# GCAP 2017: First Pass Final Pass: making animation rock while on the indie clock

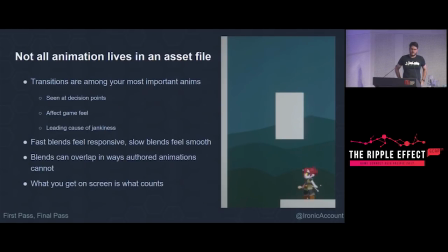[23:55]
When the character hits the wall and jumps again, they actually immediately snap into their wall pose animation, even if they haven't had enough time to blend into it, because I need that transition out into the jump animation. The jump animation doesn't even have a jump, it's just straight into that upright pose,
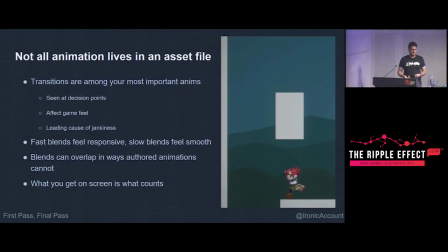[24:12]
because I use the transition to get from whatever pose you're in into the jump pose in like one or two frames because it feels snappier. If I animated the actual leap off the ground, all I'd be doing is stealing frames that the character could be leaping into the air.
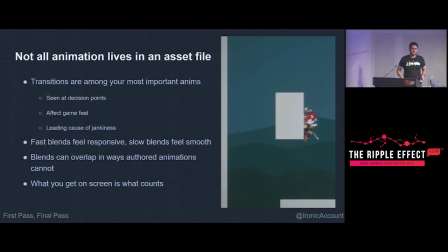[24:25]
And that would feel less responsive and ultimately worse as a game, even if it doesn't look as great in a still animation. The second one is the landing animation. There is a full landing animation where the character lands on the ground and recovers into the idle animation. But it's cancelled out of, even in the case of the idle animation,
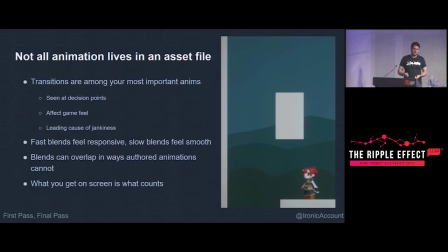[24:43]
very quickly, because if the character starts moving during that recovery into idle, it means it can cross blend into the run animation and it looks okay. The alternative approach is to have variance, and so I could have a blend into idle and a blend into run,
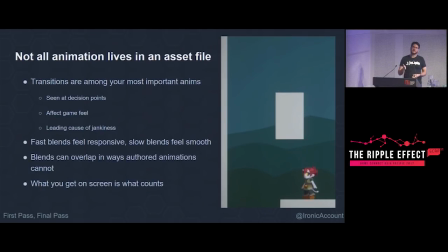[25:00]
but that transitioning between blend from idle to, sorry, blending from landing landing to idle, landing to run, would look jankier than just having a nice transition that works with both. And so sometimes simplifying things keeps your motion intact better than having a huge amount of authored animations.
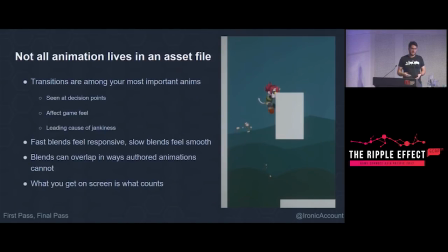[25:18]
And so basically transitioning and understanding how animation blend states work is very much worth your time as an animator, especially if you're trying to get good results in a budget.
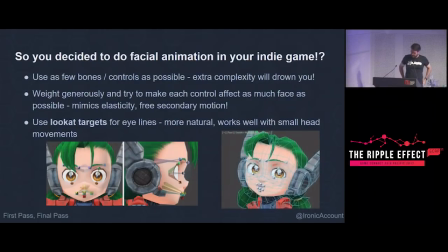[25:29]
So, speaking of animation on a budget, doing full facial animation, so yeah, in Cactus, it was, in Silent Road Cactus, I want, it was very important for me to have some cutscenes, and it was kind of nice because it meant I got to come back to animating cinematics,
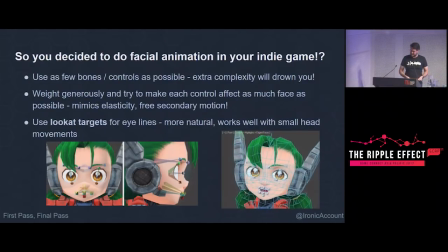[25:47]
which is, you know, where I started, and, but the rules I was working to, to make sure that I could actually pull this off was to use as least facial bone as few facial bones as possible I'm a big fan of this in general actually like whenever you're building a rig uses least
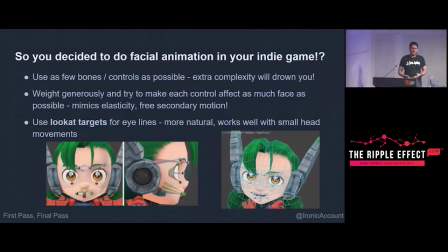[26:03]
controls as you think you need any controls that are just like nice-to-haves are basically albatrosses around your neck when you get into production it's like you'd rather you'd rather not have the button there then like only use it occasionally and
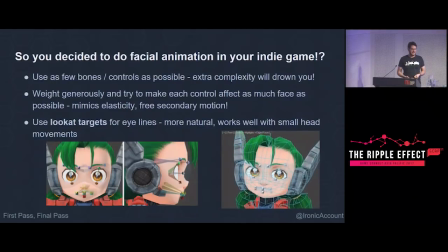[26:18]
in facial animation it's like I've worked in projects where we had a 90 bone face rig which sounds great you can have all this articulation but like unless you have the time to do that articulation it's just a massive time sink and a potentially going to make the end result
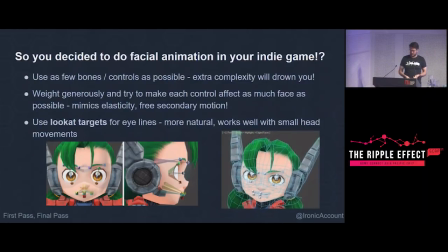[26:36]
look worse I feel like I get an acceptable result with my tiny minimal bone rig and I'm happy with that and I was able to do that match that quality across the whole game and it was a very good trade-off. Personally I always try to focus on making the facial bones control as much of the face as possible.
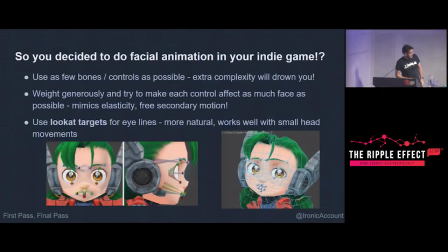[26:55]
If you look at the wireframe version you can see Cactus here when she's moving her upper mouth controls it's also pulling out her nose and you can also see it's affecting the vertices all the way up the cheek basically to the edge of the face.
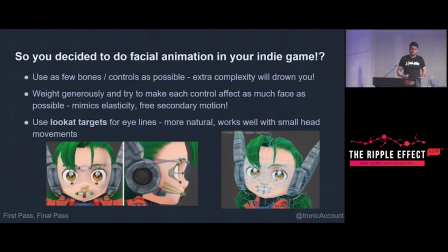[27:11]
So it means whatever controls I'm moving I'm getting some secondary on some movement which is mimics elasticity and kind of just especially for a cartoon style character and I think honestly for a realistic character it just helps a little bit and it's a good time saving tip
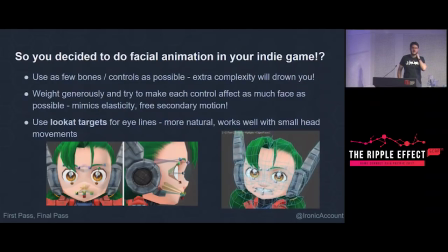[27:27]
and for the cut scenes I generally always use a look at target for the eyes which is interesting because when characters move their eyes they tend to human beings move their eye line we tend to focus on one area and
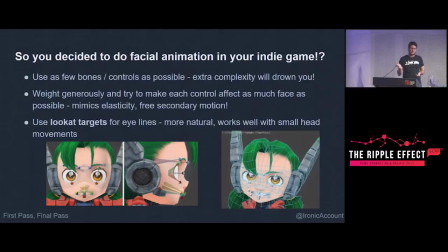[27:46]
we don't move our eyes smoothly we flick them between focus points so in general eyes always locked on some sort of subject and even if we move our head around our eyes are continuing to look where they are and so you kind of get that for free with an eye look at it's a good little tip